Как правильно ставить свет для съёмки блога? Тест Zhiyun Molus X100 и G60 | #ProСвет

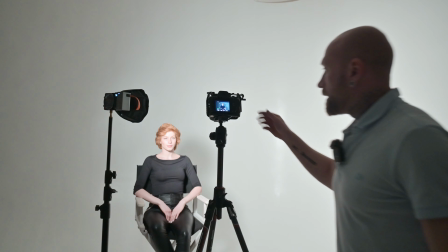249s
И давайте для чистоты эксперимента убираем отражатель. И вот сейчас по освещению у нас контраст не такой большой,
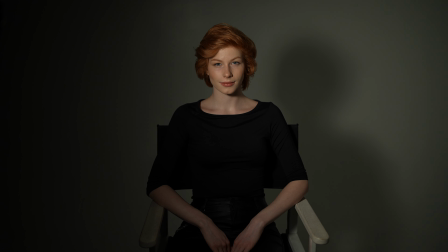258s
то есть теневая сторона. аккуратненько подчеркивает фактуру лица модели, но не делает слишком драматичной.
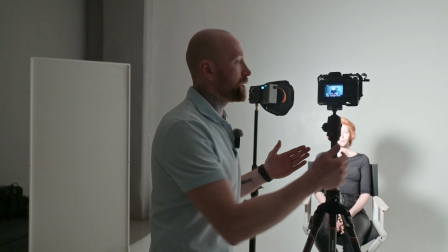265s
Располагаю свет непосредственно где-то под 30 градусов перед моделью. Тоже картинка выглядит достаточно неплохо, да,
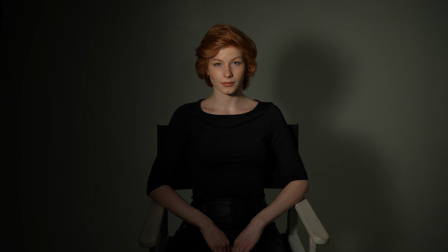272s
то есть даже один источник света позволяет вам красиво отрисовать личико, но опять же напомню про блики.
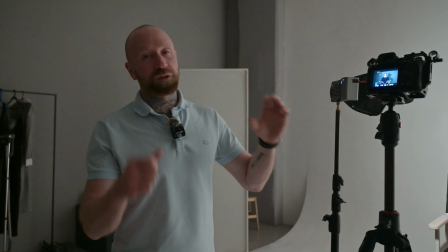278s
И обратите внимание, кстати, поскольку свет все равно достаточно жесткий насадка вот это вот сама по себе небольшая
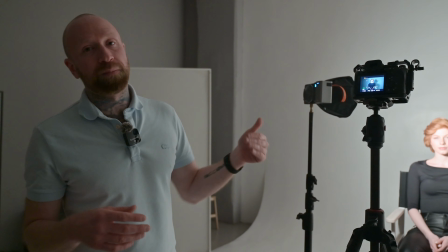285s
и на фоне за моделью такая прям акцентированная
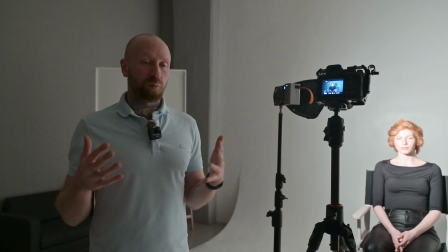290s
ее тень то есть если вы работаете в помещении то наверное с такой тенью
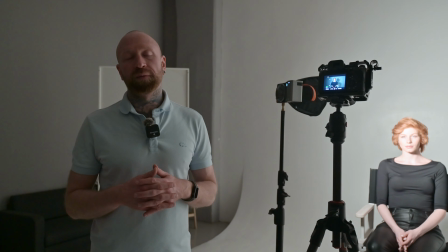295s
работать будет но не очень красиво смотреться в кадре будет странно напомню что сейчас мы
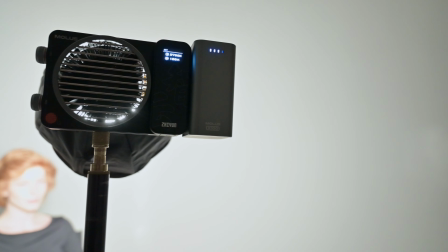301s
работаем со 100 ватным прибором компактным от аккумулятора по заявлению
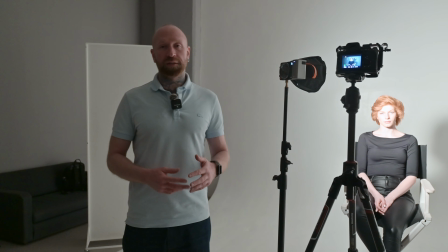305s
производителя этот прибор может проработать 30 минут на полном заряде аккумулятора, чего, в принципе, хватит для практически любой съемки. MOLUS X100 внешне выглядит достаточно интересно. Ощущение, что вы держите в руках какую-то старинную камеру. Выполнен прибор из алюминия и пластика. Все регулировки сделаны достаточно качественно, здесь никакого люфта нет. Система охлаждения активная, прям видно на самом деле, что она сквозная, здесь сейчас сверху есть радиаторы, и вот мы сегодня отсняли примерно, ну, около часа, может быть, даже чуть больше, используя этот прибор. Активное охлаждение работало, но его вообще не было слышно в кадре. На мой взгляд, это прям классно. Что касается разъемчиков, здесь есть, в комплекте батарея не поставляется, она приобретается отдельно. Здесь установлена заглушка, чтобы сюда ничего лишнего не попадало и для того чтобы питать прибор от сети также вход питание он защищен то есть чтобы туда лишний раз не попадала какая-то пыль и еще один прям очень интересный момент что этот приборчик можно питать не только от сети но и от банки он поддерживает
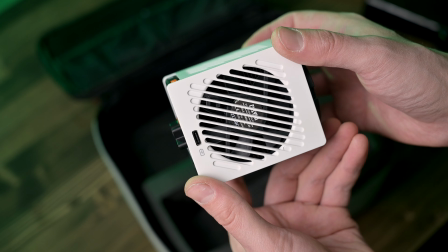374s
power delivery через юсб тайп си младший брат этого прибора молус g60 также поддерживает power delivery может питаться от банки. На удивление, в комплекте нет защитной крышки для диода, но сделано это из-за того, что диод защищен стеклом, то есть вы его повредить никак не сможете.
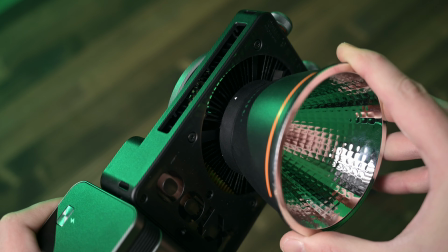392s
На этих приборах собственная система байонетного крепления, которая достаточно проработана, легко надевается, легко снимается и не люфтит, то есть насадка плотно прилегает к источнику света.
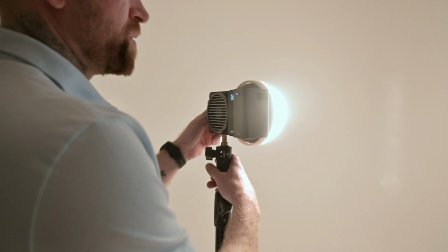405s
Несмотря на то, что эти приборы выпущены совсем недавно компания сделала уже несколько интересных насадок в данном случае это рефлектор на который надевается сверху причем эти рефлектор рефлектор зеркальный светоотдача у которого будет больше чем у стандартного рефлектора и на него вы еще можете сверху надеть рассеиватель и сделать такой ну чуть-чуть смягчить свет опять же не как бы в Мягкий свет эту насадку сделать не получится, но убрать какие-то там излишне агрессивные тени, да. Плюс для какого-то заполняющего света чуть-чуть напоминает вся история China Ball.
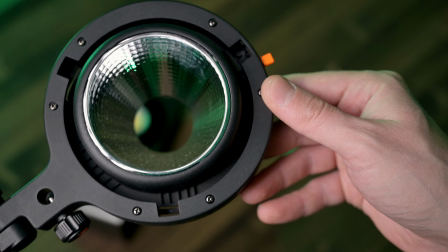447s
В комплекте Combo поставляется еще вот такой вот переходник, на который вы можете устанавливать любые, в принципе, насадки с Bayonet & Bounce.
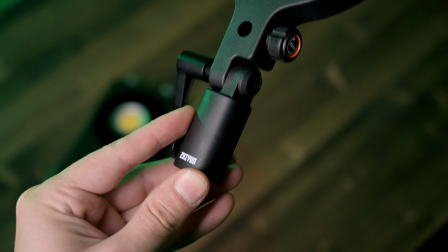455s
По заявлениям производителя максимальный вес насадки 1,3 кг и по размеру 90 см.
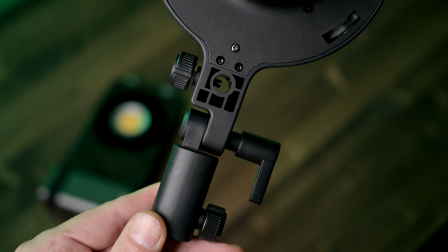461s
То есть, в принципе, даже, ну, наверное, с 60-сантиметровой октой работать будет удобнее.
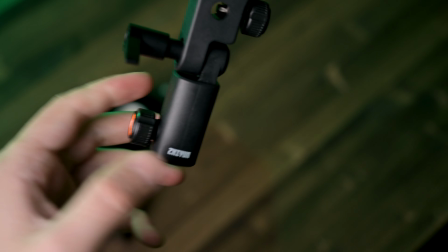467s
И, кстати, еще из приятного здесь есть регулировка по углу, что, на мой взгляд, прям классно.
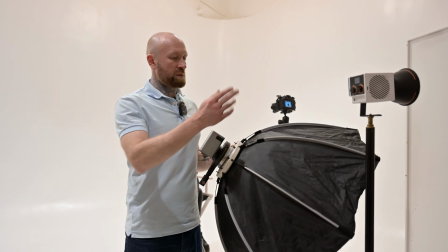472s
Мне интересно посмотреть, как этот свет проявит себя через 60-сантиметровую окту.
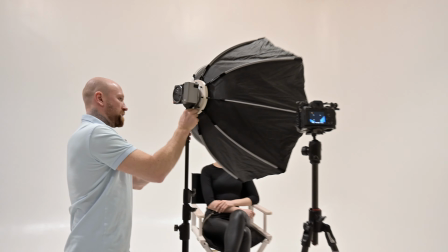478s
Она достаточно глубокая. Вообще, в принципе, насадка, с которой мы часто снимаем сами, посмотрим, как этот диод покажет себя через эту насадочку.